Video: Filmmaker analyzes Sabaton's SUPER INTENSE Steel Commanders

Wow, that's incredible. I love both the scope and of the music in combination with the video itself, because it just looks so grand, and it sounds grand too, with the choir in the background.
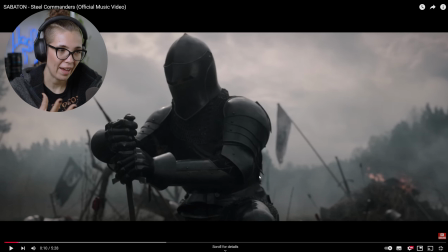[3:32]
Really cool. This all seems live action, so they must have shot this somewhere in a field. With just this segment, I think a lot of what we saw afterwards was not live action, was generated in VFX.
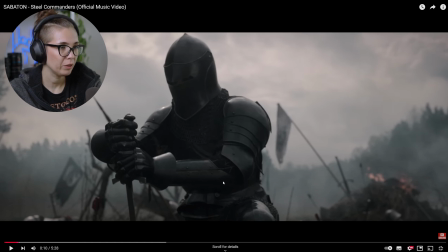[3:50]
But this is a really cool sequence, and kind of just wanted to walk through it. First of all, something I really noticed here is how desaturated it all is. Like everything is sort of grayish. The only really standout color that we see is the red of the fire here, as well as the red of whatever this is in the background.
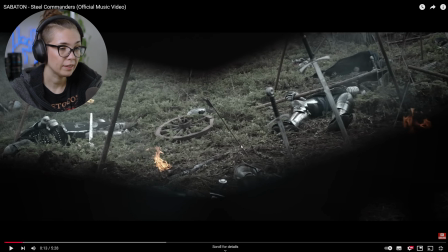[4:10]
Then we see through his helmet, which is a really cool effect. Really love that, really, to get his perspective of what's happening on this field, which is really intense.
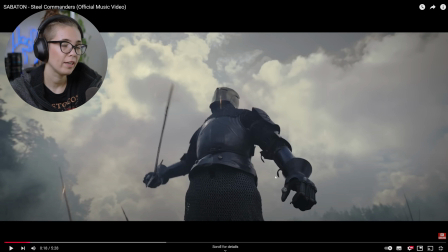[4:19]
And then this beautiful shot where the camera is sitting low and it's positioning it in such a way that it makes him feel bigger and grander and stronger. Really cool effect, really well done. And the sky here also just looks beautiful.
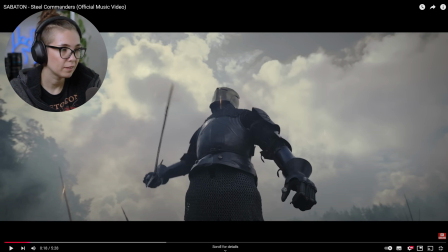[4:34]
But again, as you can see, it's really desaturated because the sky is so grayish, you barely see the blue of the sky.
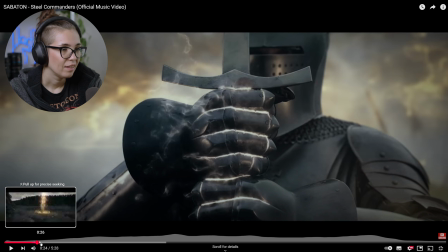[4:42]
And then this really cool effect. Love this moment on the hands, very powerful. Love this yellow in the background. Because it was so desaturated, it stands out more. So it's really powerful.
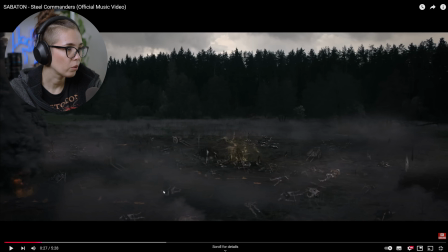[4:58]
And then obviously this is so cool. It's really cool to see how
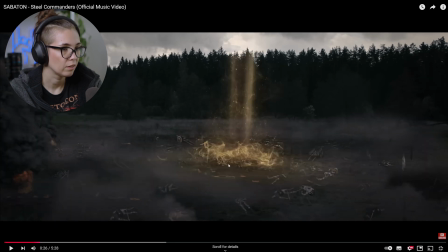[5:06]
this whole thing just sparks on this field. It's a wonderful effects here. That's really, really nice. I'm curious to see what it all means.
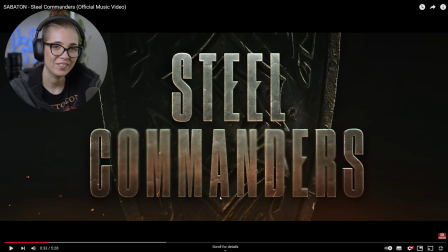[5:19]
Kind of an intro, like a film, like a title card. That's really, really a nice touch. Or a game, honestly.
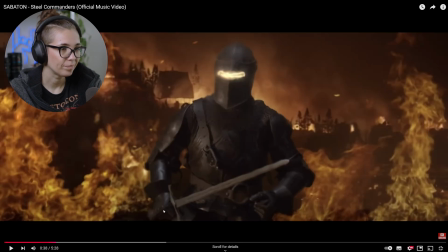[5:26]
And then this was also a very, very nice segment where he's walking and the background just changes. It's possible that the guy is still the same actor maybe as they work with on the field,
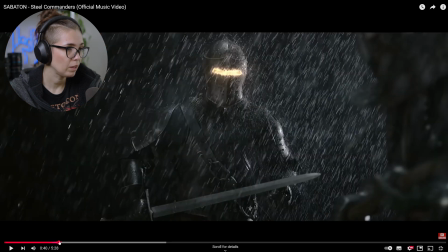[5:39]
and they put him in front of a green screen. That's very likely. I don't think all of him is basically VFX.
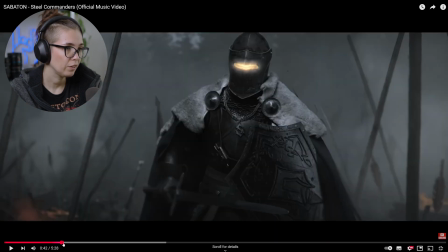[5:48]
And then we cut to the feet of this dude,
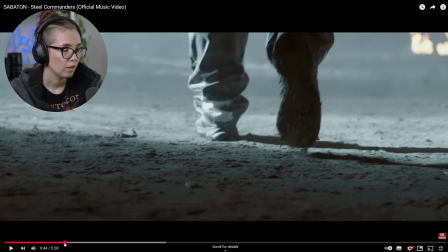[5:53]
and then that transforms into Sabaton's singer's feet, Joachim. It's a really nice transition, and it sort of gives you the feeling, the sense that it's actually him that's on the battlefield.
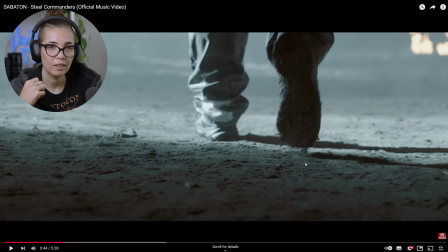[6:09]
And that's sort of how we use those types of editing and filmmaking tricks to give you an idea that may or may not be true, but here it works really well. And the lighting here is nice too. I like these sort of lines here. And then we cut to the band playing.
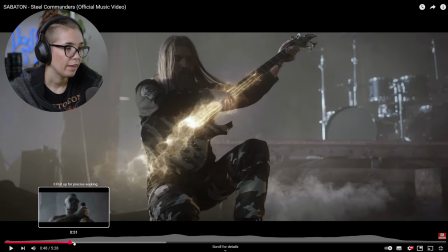[6:24]
They start playing. And as always, they're dressed in their camo pants.
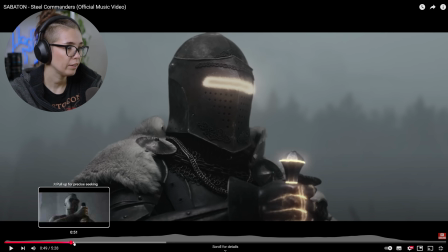[6:29]
Oh, this is interesting. Do you see here in this thumbnail how they basically, this is only like 2 seconds later, but they basically modeled the shot to be the exact same. So really, again, eliciting the idea that he is actually the one that's in this mask here, in this helmet.
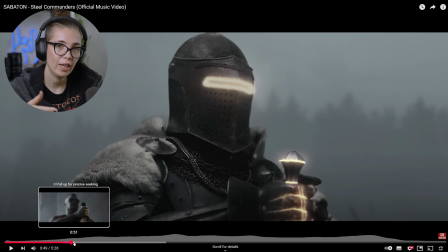[6:50]
Because he's holding his microphone the exact same way as this guy is holding his sword. And the whole shot is the same. It's the same kind of medium close type of shot. Really nice effect.
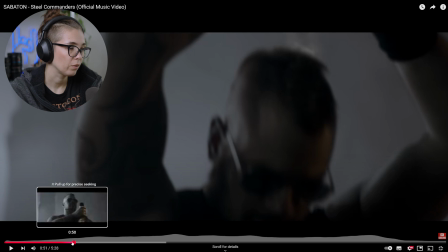[7:03]
Really, really love that. Very cool. That's it. The whole thing.
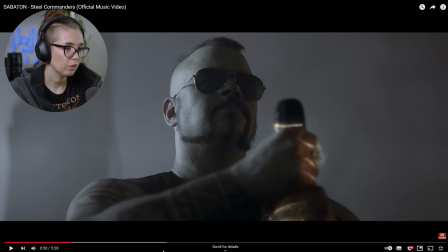[7:09]
Love that. That's really cool. And I wonder, do we see some of the same effect?
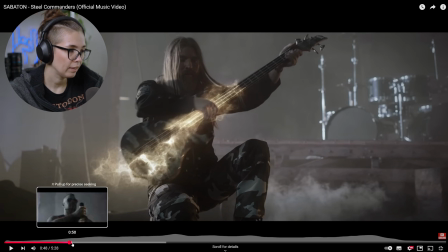[7:15]
Yeah, it must be the same as this effect on his hands happening there, much like we saw before on the sword of this guy.
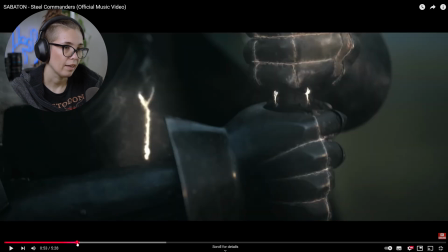[7:23]
So yeah, exactly that.